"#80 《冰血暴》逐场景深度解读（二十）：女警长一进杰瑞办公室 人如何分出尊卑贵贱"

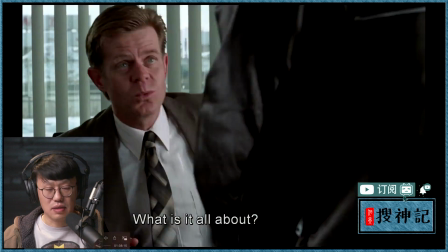[15:59]
非常的惊吓本来来找Shap已经非常吓到他了
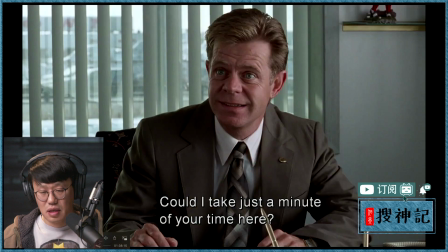[16:04]
没想到还要再来找他Margie在这个地方所表达的
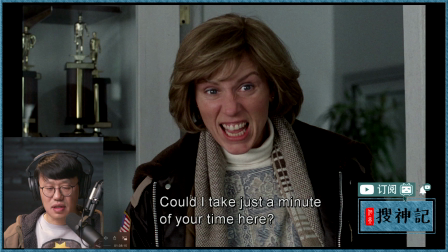[16:09]
就是说首先他确实是很强势我能不能占用一点时间你要回头再看一看他第二次在跟他说话那个态度和做出来的选择的不一样他一边说我能占用一点时间
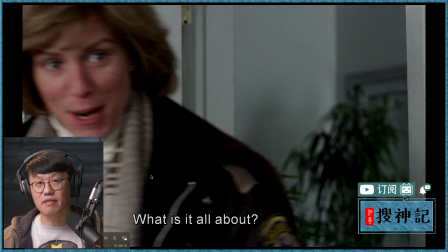[16:25]
直接走进来因为这是他的职权范围内他完全是有资格去做这样的事情的吗
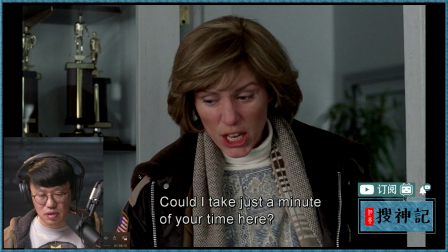[16:33]
Jerry有没有说见到一个女士或者见到一个社会上的一个authority毕竟警察也是一个服务大家的你不应该作为一个公民配合吗
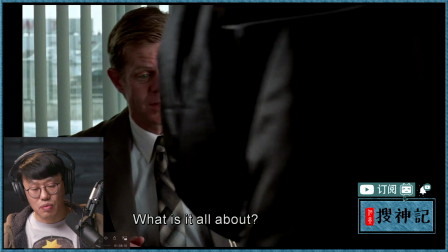[16:44]
有问好吗没有What is that aboutWhat is that all about
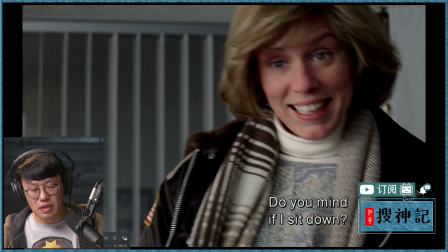[16:52]
Margie是边问说我可以坐下吗他一边就坐下了
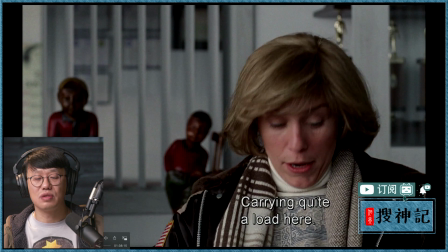[16:56]
因为这是合理的这是一个只是一个说出来就是说对对方表示这是你的办公室我是尊重你的您的确实是给你带来麻烦了但是我同时我这些请求全部都是合理的
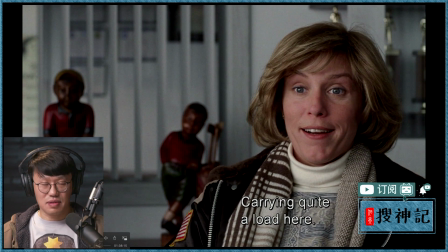[17:11]
carrying quite a load here装的挺大一东信的挺重的同样的话我们第二次在谈的时候看看是怎么的不一样
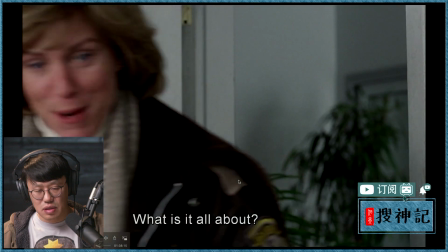[17:23]
Jerry的说的几句话首先就是说意外然后他的坐姿我们看看调度的是镜头内是怎么调度Jerry在说这个话的同时
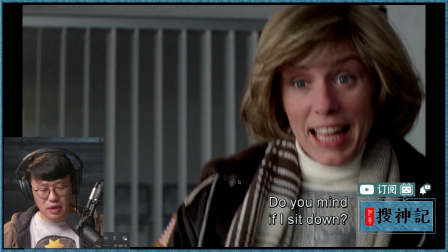[17:39]
使劲往后靠然后往上看这是一种他本来希望自己是在一个
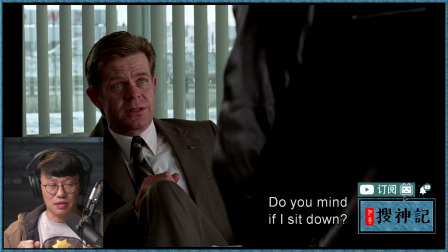[17:47]
好像更轻松的状态下显得更自信但是在镜头上他就是显得非常的虚弱和渺小然后他也是努力的去逃避对吧就恨不得找一个地方钻进去就完了的感觉
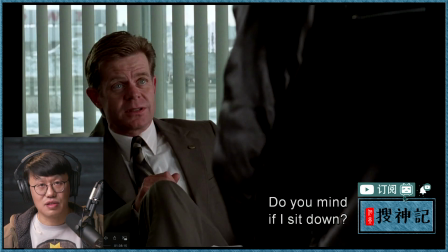[18:05]
人自己希望能够达到的效果和实际上达到的效果其实往往是不一样的Jerry的这样的一个处于低姿态的在一个hierarchy里头马上就已经在下风当中了
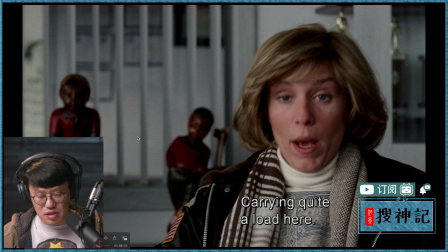[18:22]
Margie始终是希望追求平等刚才他和Shep的时候
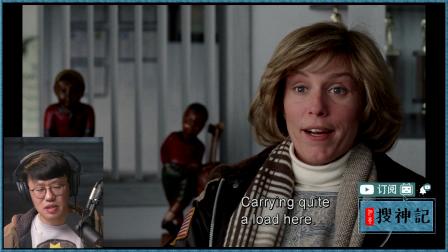[18:29]
他也是站着对吧对方站着他也是站着现在对方是坐着我也不需要居高临下我也坐着
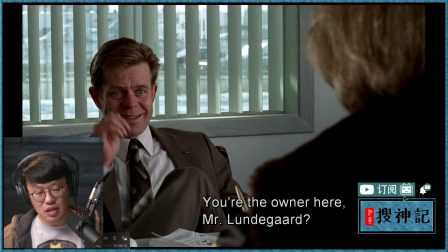[18:36]
而且我真的需要坐一会儿了你是这儿的生意的owner吗所有人就说老板Mr.Lindegard这都是带的静语
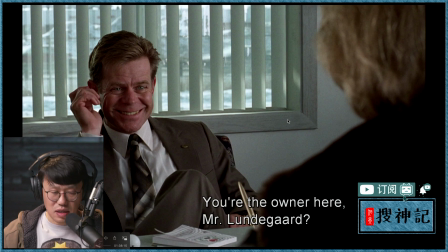[18:49]
你看看梅西这是两个人的在这个场景里头为数不多的过肩镜头过肩镜头里头Margie的高度永远都比Jerry要高Jerry camera本身
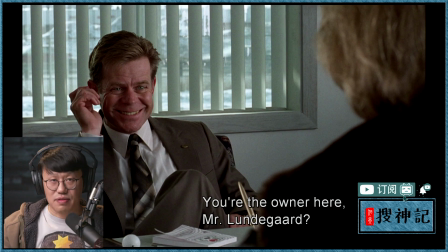[19:07]
镜头本身是用一个俯拍的姿态对Jerry的这是一个很微妙的影响观众心里的一个technique
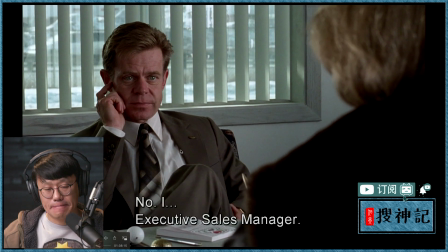[19:19]
梅西的表演问到这个地方是谁的之后
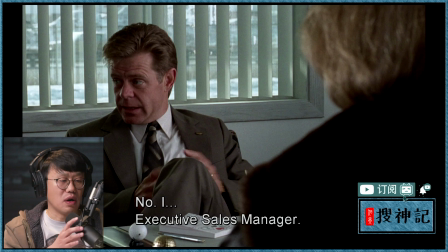[19:26]
梅西的第二个反应当然就是说甩锅第一个是说抵御干嘛来找我第二个反应就是这地方跟我没关系
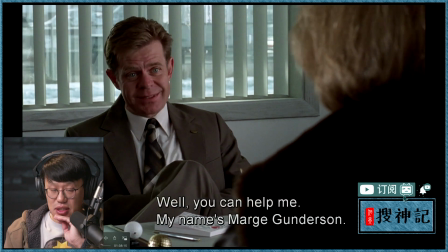[19:38]
我只是这儿的一个manager然后Margie说那你也可以帮我我的名字是Margie Gunderson
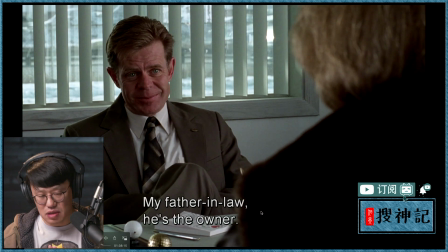[19:51]
他在讲到这句话的半中间的时候他自己名字还没有说完的时候